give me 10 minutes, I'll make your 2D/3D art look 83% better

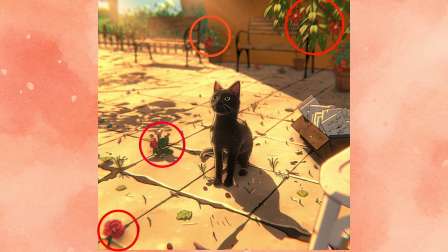[8:16]
Now if you look at my scene here, that's why I added in some red flowers. It was to contrast the green in the scene a bit. But doing this in whatever you're working, obviously I'm sure you guys know like complementary colors are just like a really big thing, a really useful thing, and adding them will just help to add a lot of beauty to your art. Okay, so C, make sure any flat or unfinished areas get detailed.
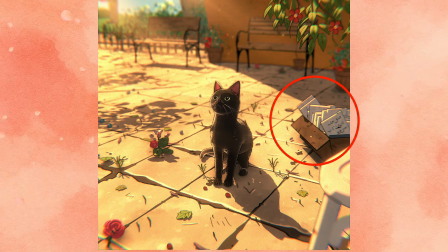[8:35]
So this is pretty much just any area of your art that looks bland or just like too repetitive. So that's why I added in things like boxes here at the right and played around with the detail on the floor of the scene a little bit more. Doing stuff like this just helps to break it up and not just have it as like a black hat in the center and then just like a sea of tiles. That would be like really boring, right? Okay, so lastly, D, playing around with the lighting strengths to see what looks best.
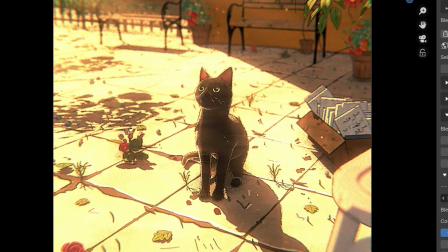[8:57]
So I did this by basically just testing the shadows to be darker, the highlights being brighter,
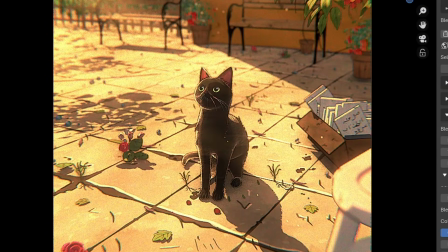[9:01]
and ultimately I decided that the lighting was fine, but tinted it to a more orange type of color than what it was previously. And you know, this part is really just like about experimentation animation a bit, see how much you can push the lighting and all of that stuff. And from there, that's basically my last part of this final attack phase. Okay guys, so I hope you enjoyed watching this video. I hope you learned more about observation and stuff like that. Sorry if this video is a little bit disorganized. I'm trying to also add in some more like raw type of content like this, where I just sort of explain things in addition to the regular type of videos that I do.
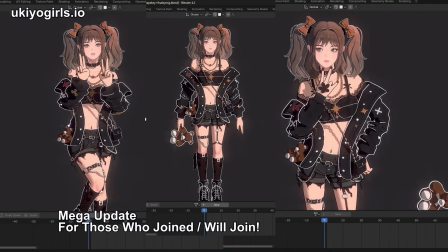[9:31]
So yeah guys, and if you're someone who's trying to learn Blender, check out the top link in the description below.
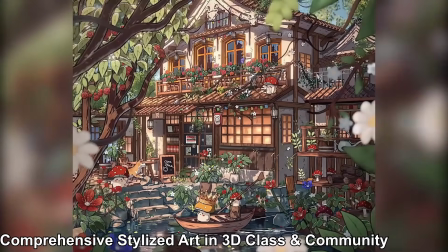[9:36]
It's my masterclass. It's basically a program that teaches you my entire working process and workflow for making things like characters, scenes, environments.
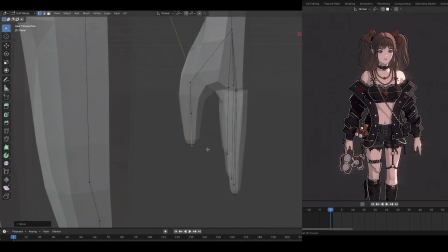[9:44]
Everything you see on your screen right now is actually a course within the masterclass. So it's absolutely just packed with content.
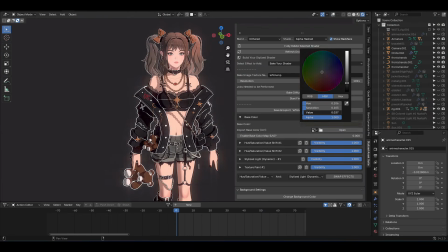[9:50]
It's also a community where we have members improving and sharing their work, and everyone just getting better, which is also awesome.
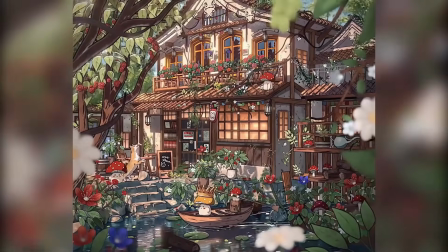[9:56]
So if you want to save yourself a ton of time and also join an awesome community as well, check it out.
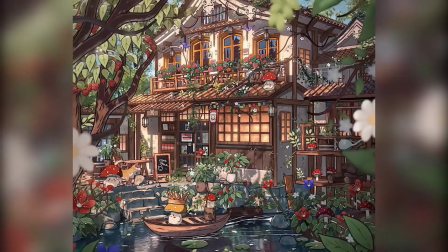[10:01]
You don't need to be experienced to join. It's beginner friendly, as you can start out with some of the easier courses and then progress as you go on.
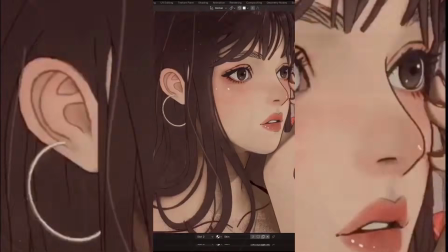[10:07]
We've had so many students come through and do this stuff, so I know with confidence at this point, it is something you absolutely can do and progress through, regardless of how skilled you are.
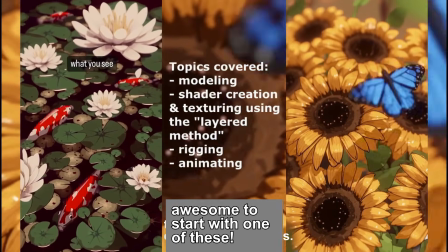[10:17]
Anyways, with that being said, thank you guys so much for watching. I hope you learned something new or valuable throughout this video. And yeah, I have more videos coming soon, so stay tuned for that. Peace.